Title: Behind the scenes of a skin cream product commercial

So from that position, and with the camera still rolling, what I do is place the cap on the product and I screw it down. And I'm being careful not to move the jar from that position. And I'll explain exactly what happens to the cap in the editing segment. And actually, on that note, let's jump over to Premiere Pro and show you how I put this all together.
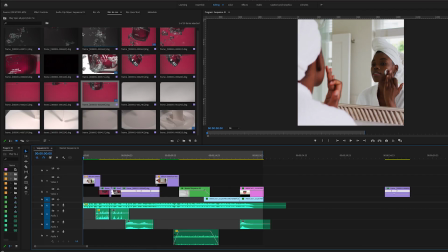Okay guys, so we are in Premiere Pro, and I'm just gonna quickly run you through this.
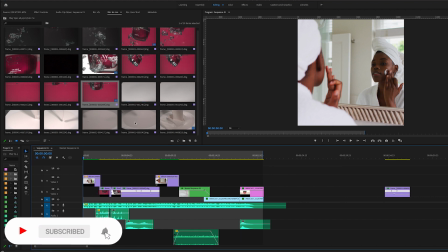Now we have all our files. This is all my files over here. The clips that I'm gonna use, I've got different bins.
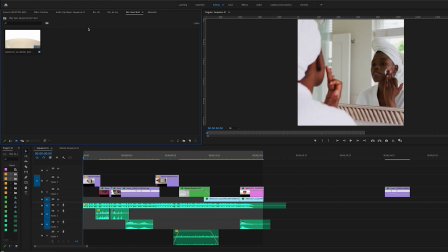So this is my slow-mo bin. In the hero shot, which is the last shot at the end, I've just got one clip. I just selected the one take from the memory card to store in here.
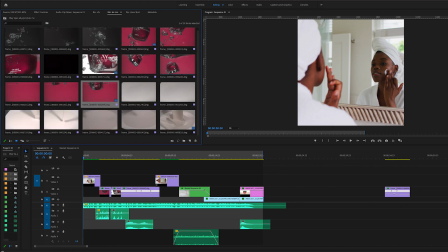But the slow-mo, I wanted to come in here and kind of see what I have to work with and get some options from there.
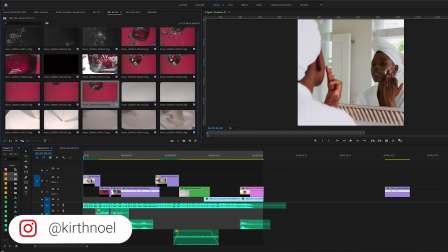So this was edited for a square format, if you're wondering why it was square on the screen earlier. And this is what the timeline looks like. It's nothing too complex on here.
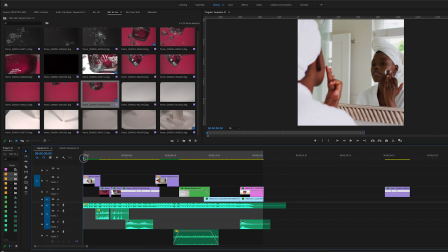I'm just going to run you through the clips and just show you what I did with that. So the first clip is the stock footage. As you can see, it's just a standard clip, nothing else is going on here. So then we come into this other clip as well.
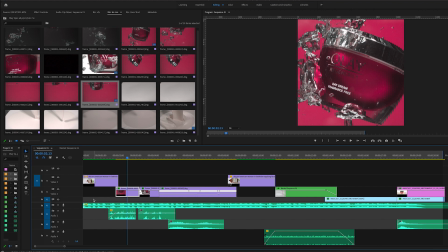We just zoom in the timeline right there. Let's make it a little bigger so you can see what's going on. So in that clip is just a standard clip. Essentially what I've done is I've gone through this one and I've selected the part of the clip that I wanted,
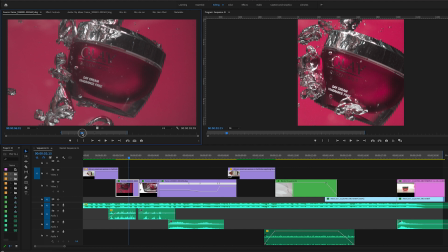and I just wanted this bit right here as it comes into frame and it drops to the bottom of the tag,
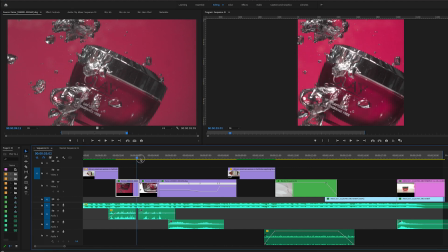and that is that. So the next one again is pretty similar.
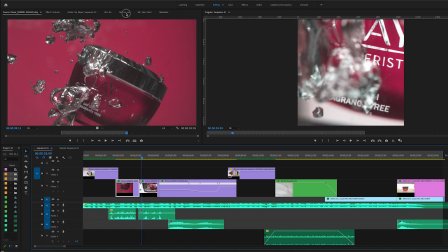You can see that is the close-up shot, and if we go back to the bin for the slow-mo, this is where it originated from.
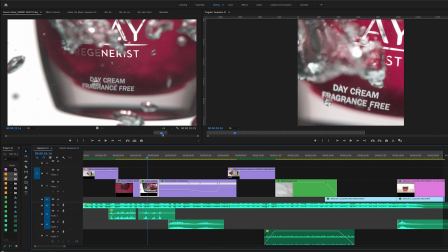If we look at this window on the left hand side right here, we can see that this shot, let me just play that back, that this shot is straight, it's almost level, the product is level. And if we look at the right hand window in the program window here and display that through, we can see that the product is tilted.
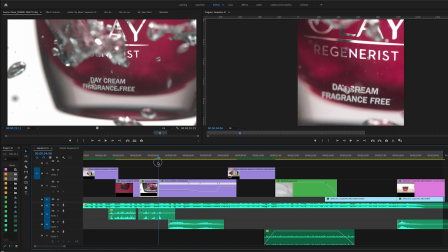So it's tilted and it's coming upright, and I'll explain what's happening right here.
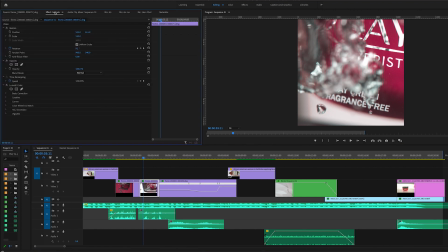So what I did with this one is I implemented some keyframes on the rotation.
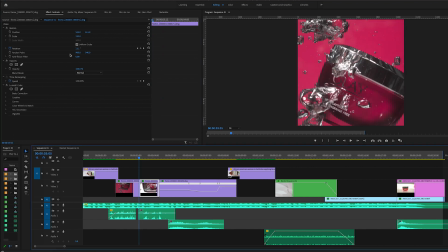So if we have a look just right here, we can see that the rotation angle changes.
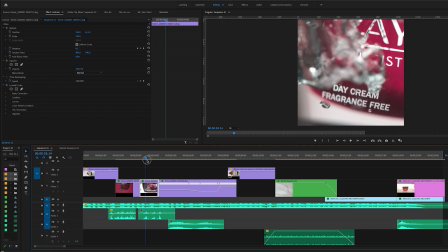So it changes from about 11 degrees all the way back to 0.
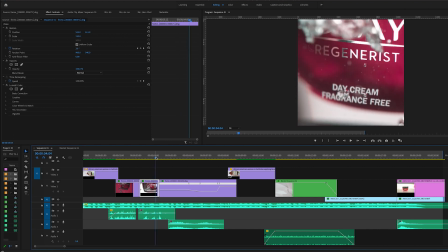Well, it should go all the way back to 0. And that is actually intentional, because when we move into the next shot,
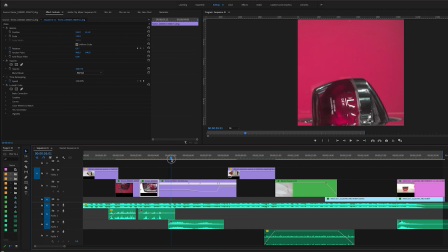which is moving from the right to the left in terms of its rotation, it's almost a continuation.
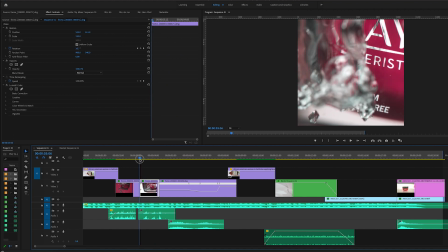So that was the reason for implementing those rotational keyframes in this part. So it's coming from right to left, it's rotating right to left,
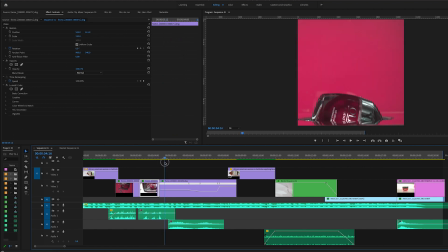and it transitions into the other shot, which the product is also swinging from right to left. So these subtleties do actually make a big difference in the final edit. All right, moving on swiftly, we have this shot again.
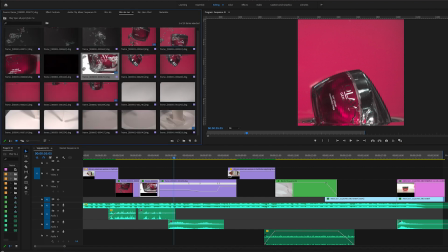Let's go to the slow-mo bin. So we can see there are many different tries, there are many different attempts. So I've just kind of gone through all of these ones and I just chose the one that I think looked the best.
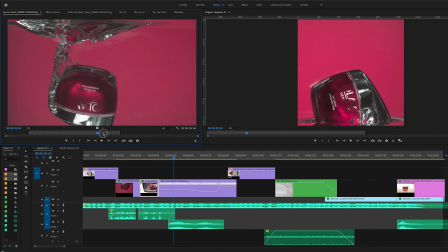So it came from here, and as we can see, this was the portion of the shot that I wanted. So it carries on and it ends up, but we don't need that part of it. We just selected this part, dragged it onto the timeline. What I've done though, because this is a super slow motion shot and it can go on forever, what I've done is done a speed ramp.
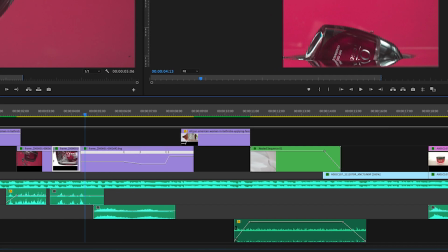And if we just expand this right here, so we can see a little bit more of what this speed ramp is doing.
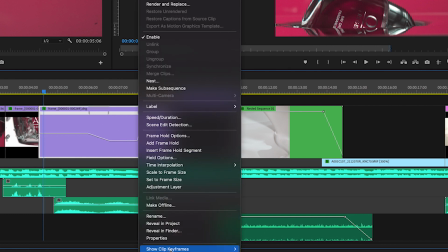And this is a matter of just applying, if we right click on here on the clip itself, show clip keyframes, go to time remapping and change that to speed.
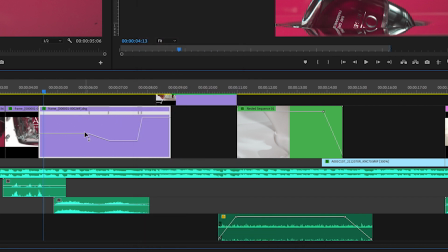And then we can add keyframes on here to change the speed of that clip. So at the start of this clip, we have it at 200%.
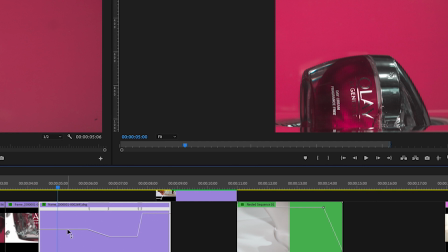If we just hover over this line, we can see how fast it is in terms of the remapping. So it's at 200% here because it was too slow in any case. So we were trying to get to the point, to the focal point. So we speed it up at the beginning just a little bit.
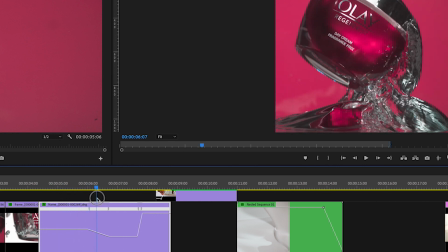And then once it hits here, once it launches out of the water, we slow it down.